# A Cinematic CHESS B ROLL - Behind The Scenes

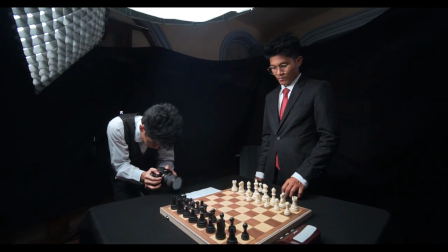So when using manual focus, remember to maintain the distance between your camera and the subject before it reveals to the frame.
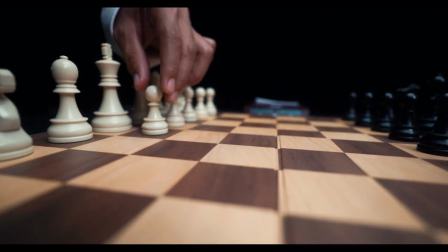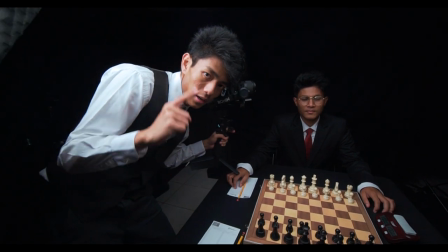Yeah! Next shot is a POV shot of me, and this is our foreground. State mo na ulo mo dito. Yan. Using POV shots draws the attention of the audience.
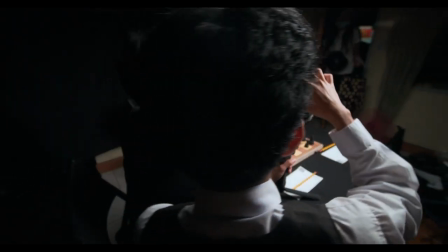One take. Nice.
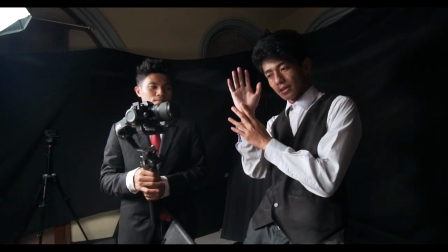Next shot, we will do some tracking shot of my hands and match cut of the timer.
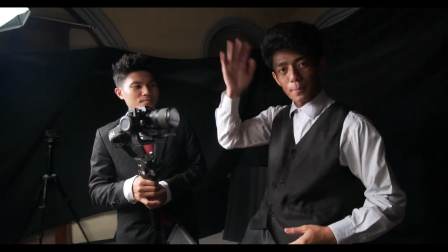Bang!
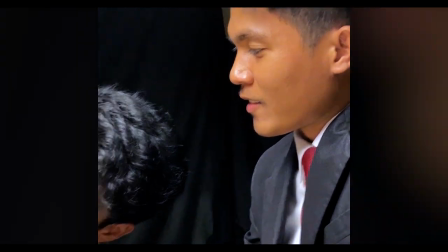Yeah, the timer. Oh. Match cuts are the best. 1, 2, 3, go.
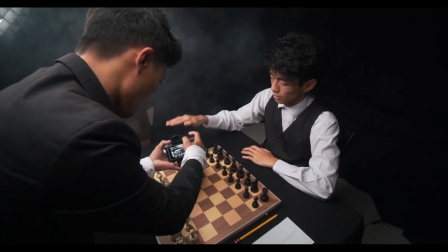We're basically shooting the same subject, but we're changing the variety of shot, which enhances the flow of the sequence. So before we continue to our video, I would like to thank Storyblocks for sponsoring and making this video possible.
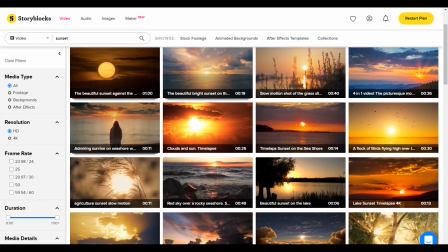Storyblocks is an online library that provides over a million of high-quality stock footages and other assets including music and images. Storyblocks makes it easier for us to complete our videos without sacrificing time and our budget.
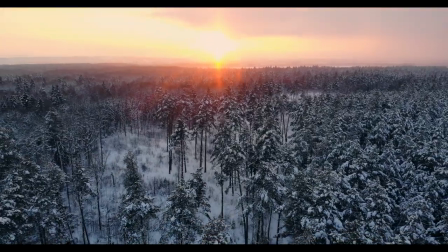Because if you ever need a quick drone shot, a B-roll, animated background,
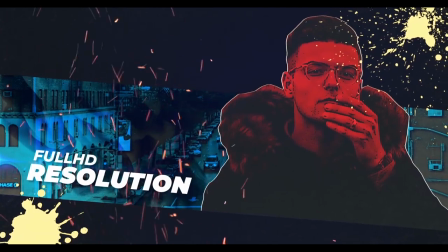a Premiere Pro or After Effects template, Storyblocks can provide these assets with their one affordable subscription.
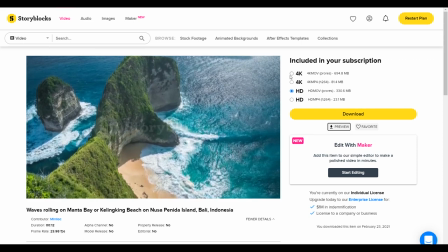And take note, their library provides both 4K and HD footages,
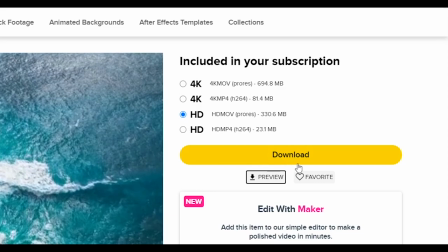so whenever you use one, you don't have to worry about matching its quality with your current shots.
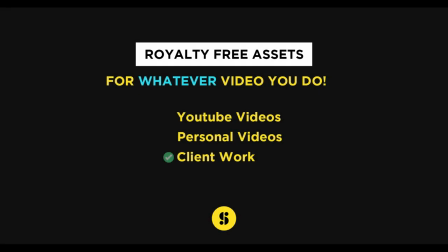And the good thing is that it's royalty free, so you can use it on your client work, vlogs, and on whatever video you do. And to learn more about Storyblocks, you can check storyblocks.com/mikotiotangco.
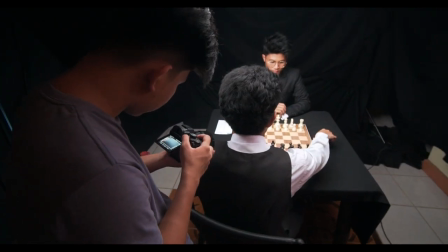And for our next shots, it is the part of the sequence where the chess game starts.
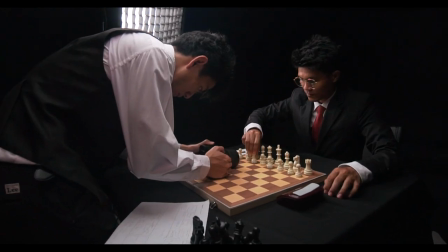So we have to show the timer, add some timer sound effects, and incorporate fast tracking shots to put some tension to the viewers.
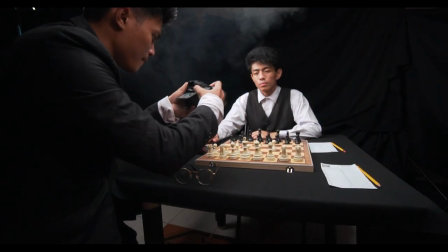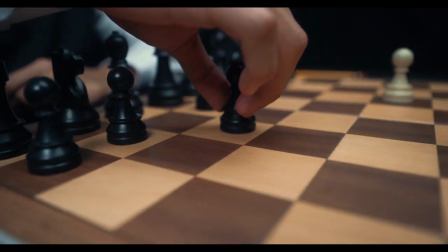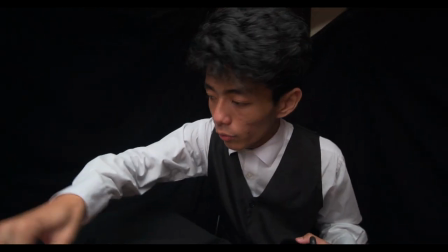Shot natin. JP will move and then bang!
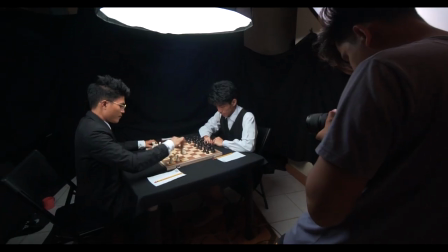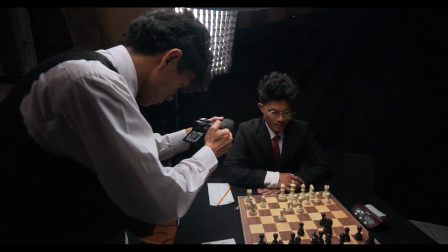Shooting reaction shots creates an emotional impact to the viewers.
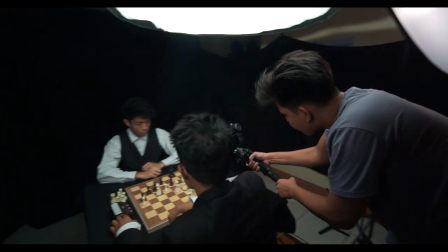So for these specific shots, we use dolly movements before the reaction to make it more intense. Because for the next shot, my queen will be taken out by my opponent.
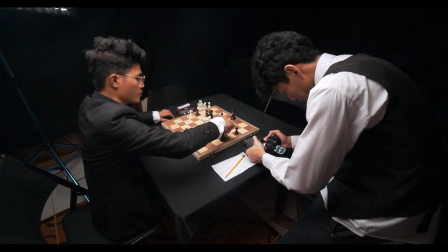1, 2, 3, 4. So as I mentioned earlier, match cuts are the best.
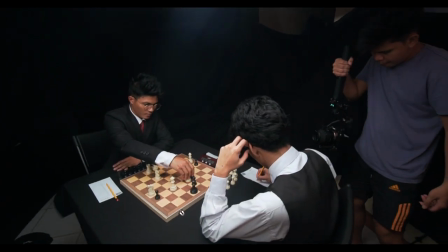It makes the sequence super smooth that you almost didn't notice what happened.
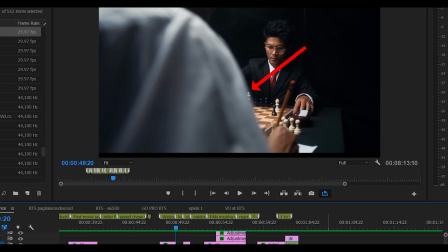Okay, so we used 3 filmmaking techniques on these shots. First, reveal shot of my opponent taking my piece.
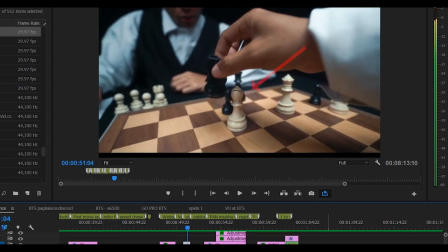Second is POV shot of him taking the piece, which results to a seamless match cut. And to tell the audience that the video is ending, I took a shot of the timer, then panned the camera sideward to create a continuous movement to my facial reaction.
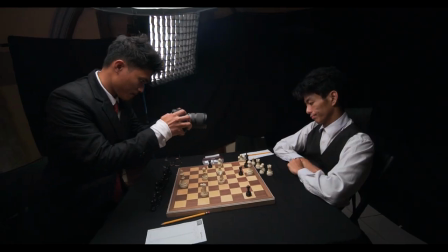Because for the next shots, my king will be checkmate.
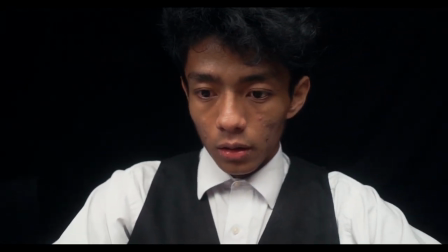And since chess is a game of sport, the ending shot should be victorious.
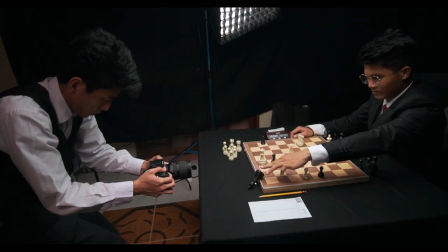So I want that smiling shot for the winner, push the king forward, and show that the timer has ended to exaggerate his victory.
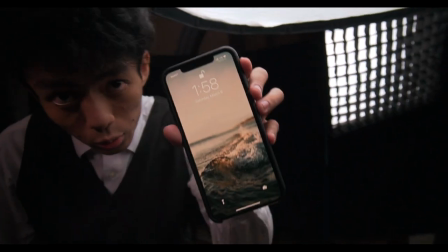It's about 2 a.m. So it's 2 a.m. This is our last shot.
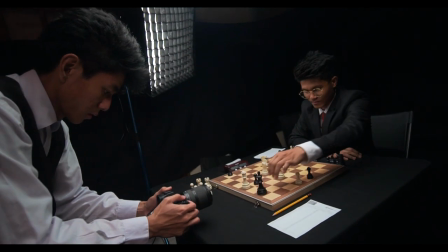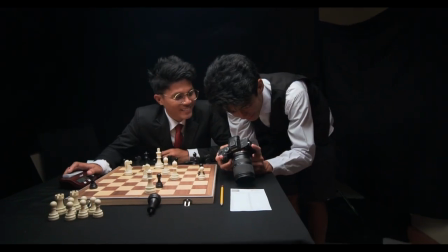Yeah.